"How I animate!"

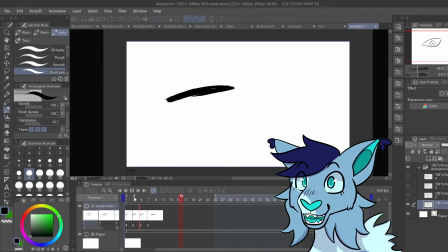That's just, like, very simple animations like this are easier to get pretty smooth with fewer frames.
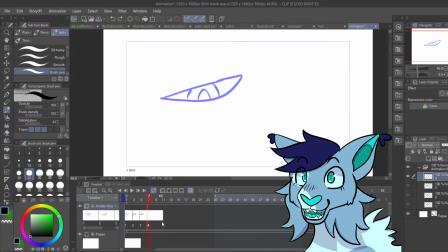Because again, the more complicated, like a full body turnaround is gonna need more frames than just like a an up and down movement, like eye open and eye closed. Because the more complicated you make things, the more complicated it will be.
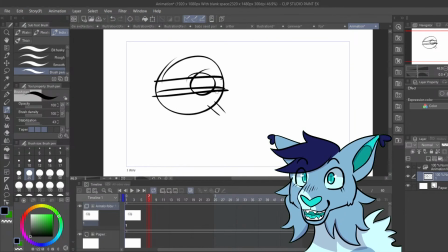So if you ever like an eye like this, no matter what motion it's at, it's gonna be easier. For hair movement and fur movement and all that stuff,
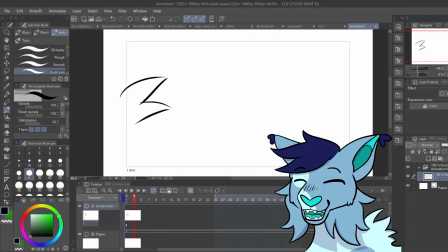um, always keeping track of where it's at to make it help look at the whole character still consistent is key. Because if you're not really keeping track where everything is,
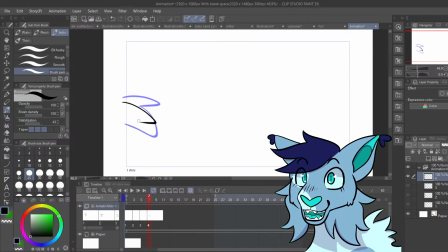like if I keep pushing this down and then pushing this down, it's not going to be at the same spot, and it's not going to look, it's going to go down like this, you know, and it can make it look not what you wanted.
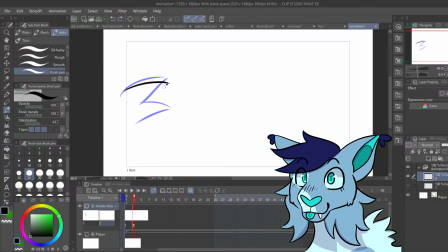But yeah. This is all pretty basic things, because if I did a whole
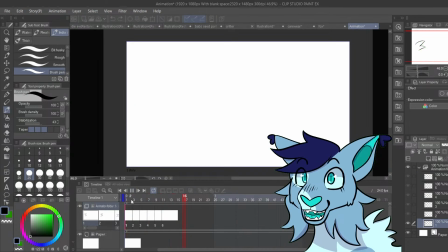tutorial on how to like do a full body turnaround, that would take a long time. So you see something like simple like this, it goes down.
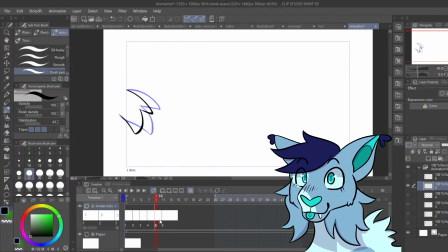And then when you want it to go back up, I just copy and paste all the frames because that gives it a smooth transition back to where it started. But if that doesn't look good, I recommend only copying this and then pasting it somewhere over here where you know that
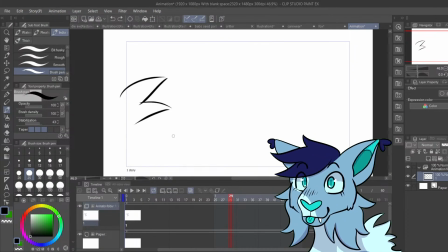making more frames isn't going to interfere, so you can have that reference to where it pops back up. Oh, hello! I'm glad to see you again.
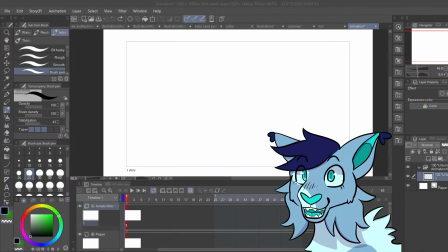How are you? Yeah. I'll have this public on my channel, so if you jumped in later, you can see it and watch it in all of its glory, I guess.
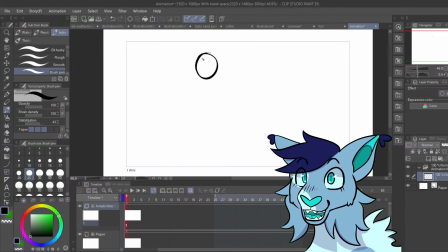But from here on out, it's gonna be more, minor things, I guess you could say.
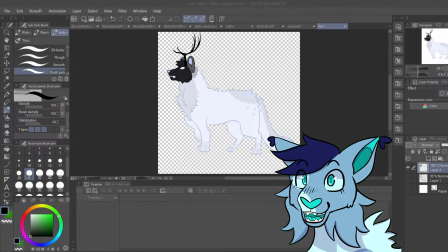Um,
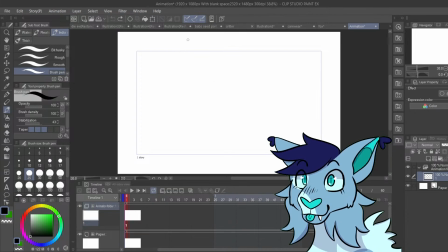that aren't super needed. Like, just kind of figure out posing and stuff. Like, this keyframing business here, where you have one, and then you have, like, this. Sloppily made, but I want it to look like that. Okay.
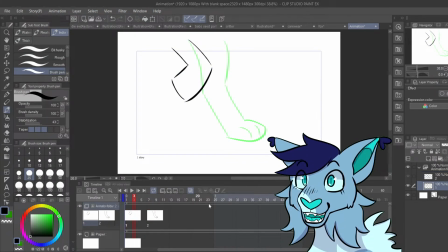So to make that look like a nice smooth transition, what people think is that this movement to here has to match up. But if I wanted to move this forward, I can and I will, if it makes the end result look better.
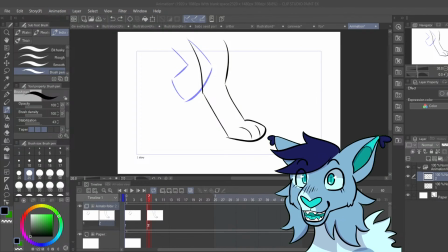I'm good. And I'm glad to see that you're good too. It's nice seeing you again. Sorry if I sound weird. It's very, very hot where I am right now. And I'm a little bit tired.
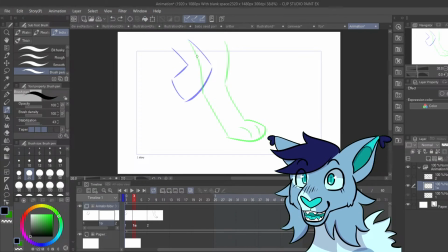Something else here is arcs. For a smooth movement, you don't really want it to go here and then it goes here, jumping like that. You want it to kind of have a smooth arc from like point A to point B.
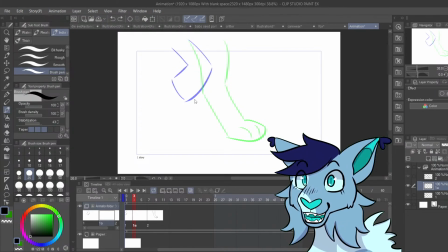Unless you want it like a nervous, like twitch to show emotion, like this paw wiggles back and forth before setting down.